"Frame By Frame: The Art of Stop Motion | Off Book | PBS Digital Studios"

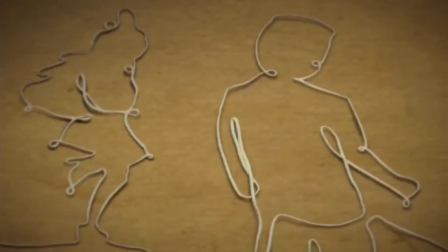[0:04]
I think what really attracts people to stop motion is you sense that there's something real there, there's a real object there, and there's people who made that.
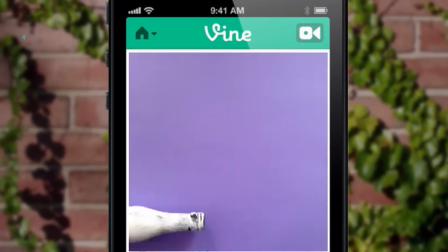[0:13]
And then even discovering how it's made doesn't necessarily kill the magic. For me, that's inspiring.
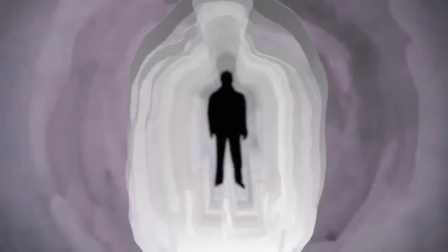[0:18]
Stop motion has a very playful quality, but also the element of surprise.
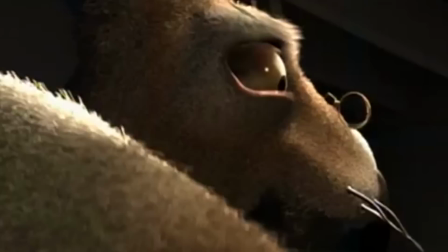[0:22]
Stop motion appealed to me because you can make your own characters, you can make your own sets, you can make your own world that's in your head.
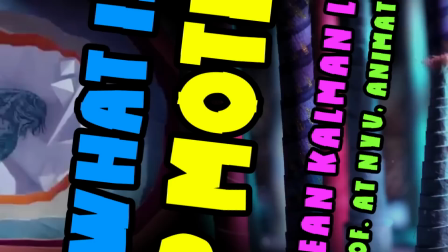[0:30]
Basically, if you have the fortitude to move it, you can use it for stop motion animation.
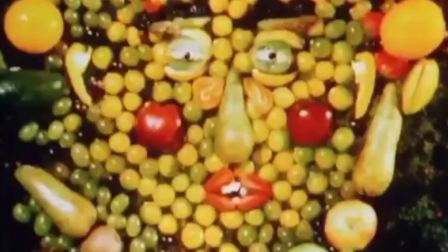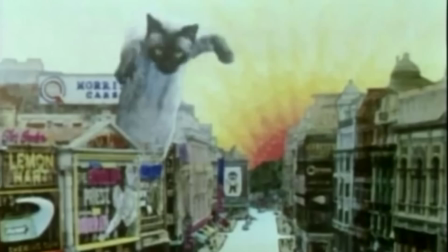[0:41]
Stop motion animation is the art of manipulating objects and photographing them in single frame increments using a motion picture or a digital camera to create the illusion of movement.
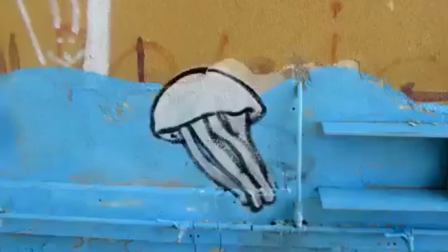[0:50]
You can use anything with stop motion. It could be either puppets or clay or sand or paint or people.
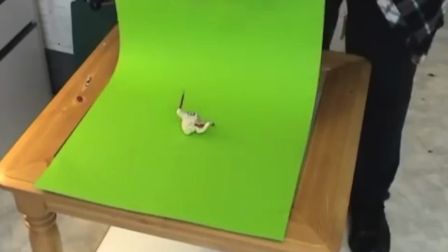[0:58]
Now the process of shooting, let's say you're doing some puppet animation. You'd have a tabletop set.
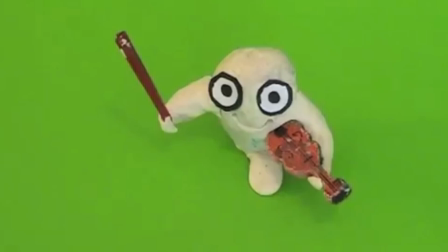[1:02]
You're going to walk over to the puppet and you're going to put it in its first pose, go back to the computer and hit the key to shoot off that first frame or first two frames,
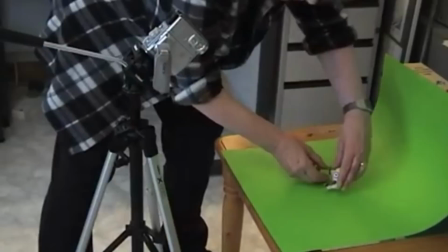[1:10]
and then the process repeats like that.
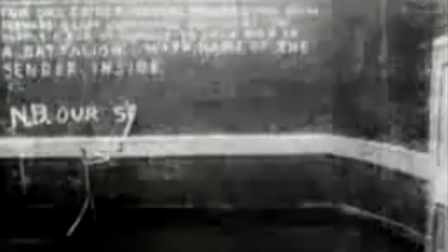[1:13]
Historically, the first stop-motion film made was done by a British animator named Arthur Melbourne Cooper called Matches an Appeal,
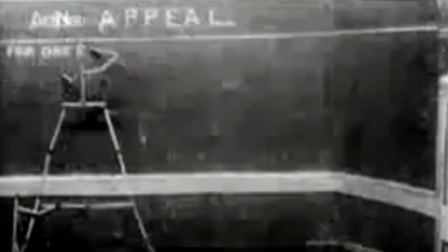[1:20]
and that was in 1899. There's two histories. One is the European history and one is the American history.
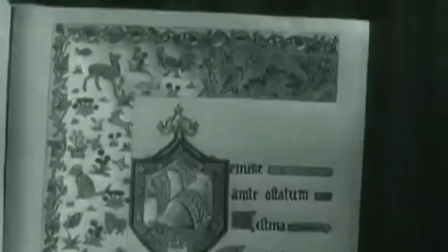[1:26]
The European history is stop-motion being used as a storytelling medium.
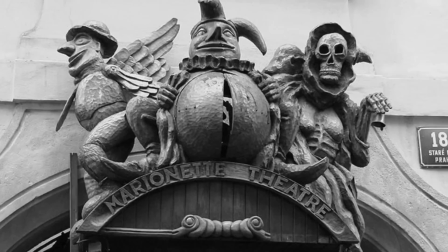[1:31]
The reason for this is historically in Europe you had puppet theater and you already had this history of people going to see puppet shows.
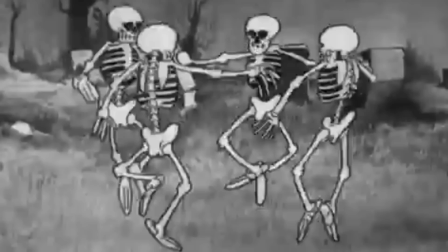[1:38]
In the United States, the premier art form for the 20th century was cartoons and hand-drawn work.
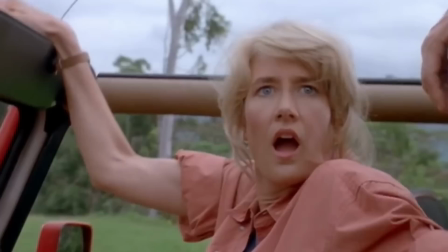[1:44]
And stop motion generally fell under the special effects category. And it was like that until 1993 when Jurassic Park came out.
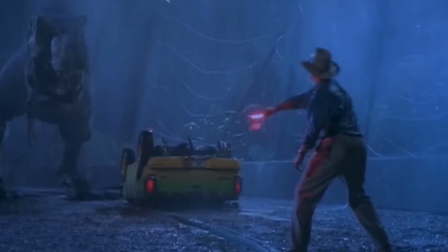[1:53]
I know a lot of stop motion animators who really felt that that was the end of the art form. but anything
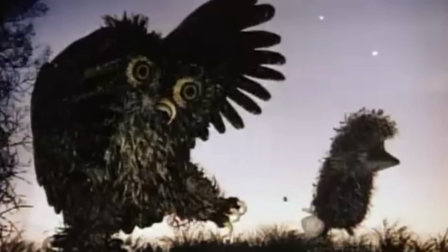[1:58]
that's still done by hand and because stop motion is perceived as taking a lot of time,
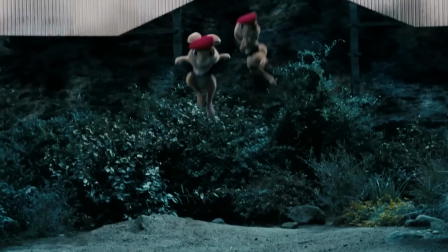[2:03]
it impresses people more. When they see something like that and it's a CG thing it's like oh okay well that was just CG rabbits jumping around but when they
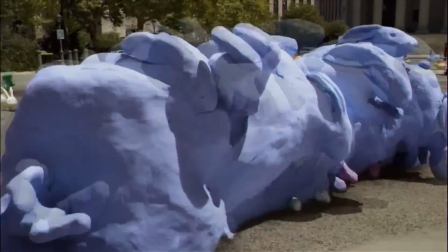[2:10]
see something that like oh wait a minute those were big things of clay that people were moving around that was real oh wow.
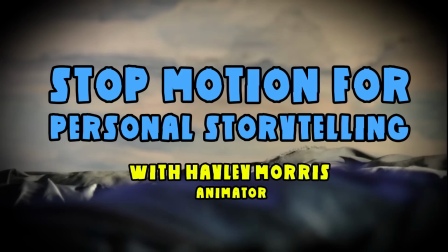[2:16]
So I think there's something to be said for dealing with real objects and having something that's still handmade in a digital age.
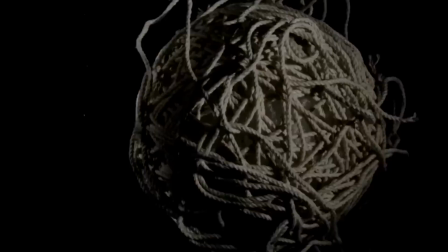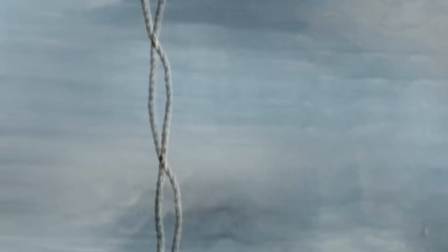[2:27]
stop-motion can be really powerful to get across serious messages and important
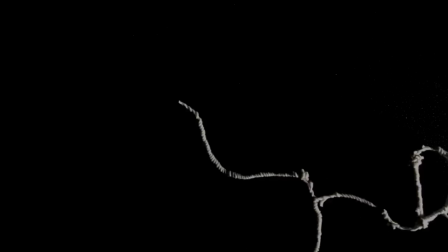[2:33]
topics that so many people are dealing with right now undone is a short
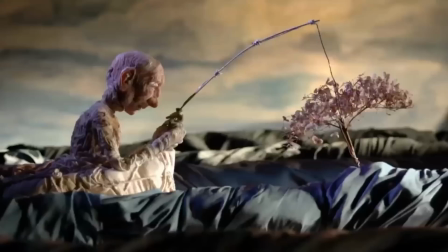[2:40]
film that I made that was based on my grandfather and he had Alzheimer's disease
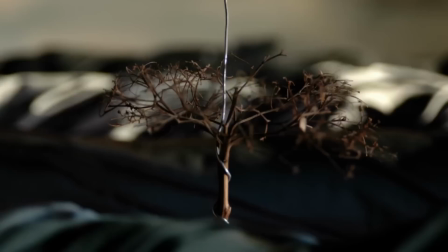[2:45]
I didn't really want to make a literal story of Alzheimer's I wanted to explore surreal and fantastical imagery to represent what that must feel like.
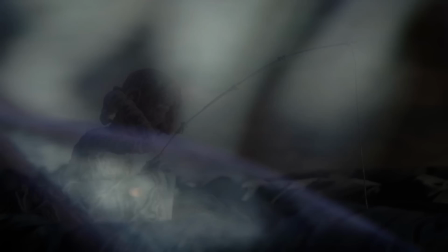[2:59]
I imagined it must feel like you're lost in this vast ocean that doesn't look like a real ocean but it's made of fabric and
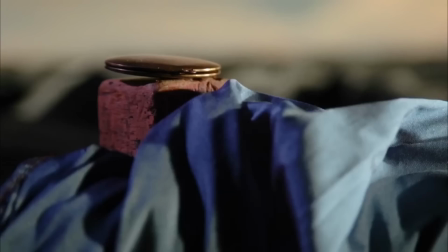[3:07]
soft materials that are comforting and you see glimpses of things that you can't grasp that seem real but they're not real.
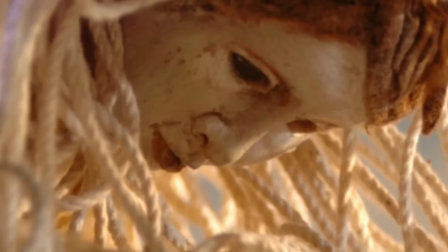[3:16]
So you can make these really surreal images using so many different materials like fabric, paper, clay, string.
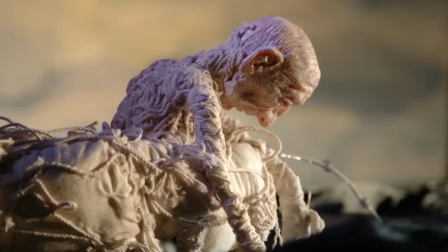[3:25]
I don't think doing hand-drawn animation or another form of animation would have really captured it.
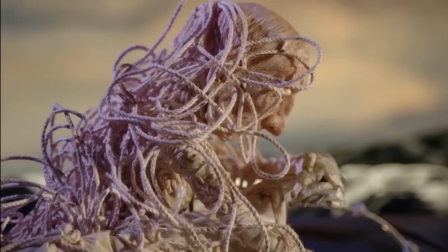[3:31]
For instance, the puppet of the old man,
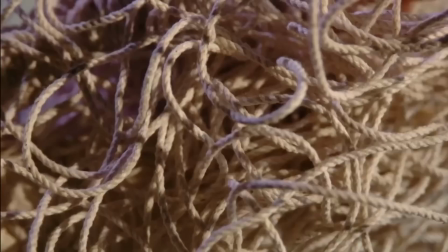[3:34]
I made him out of string and developed the idea of the string becoming kind of a symbol for the deterioration.
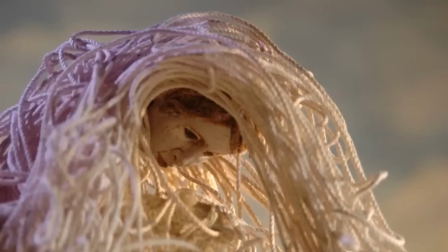[3:42]
So as the film goes on,
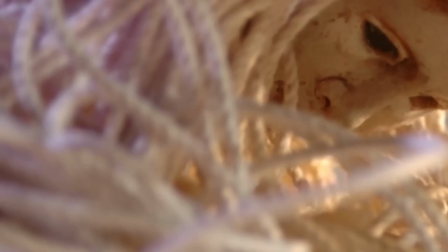[3:44]
the string overtakes him and you see the progression of how he's breaking down and his mind is breaking down and he's trying to hold on to things.
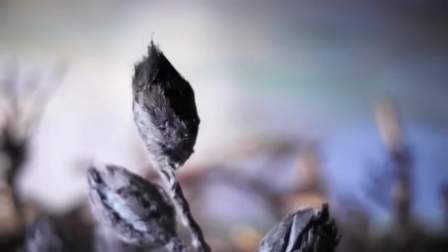[3:53]
The opportunities in stop motion are just endless and you can make these really surreal images
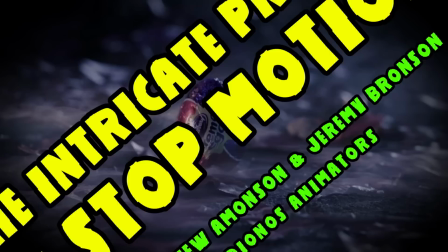[3:58]
and an emotional image that I don't think you could do necessarily in live action to film.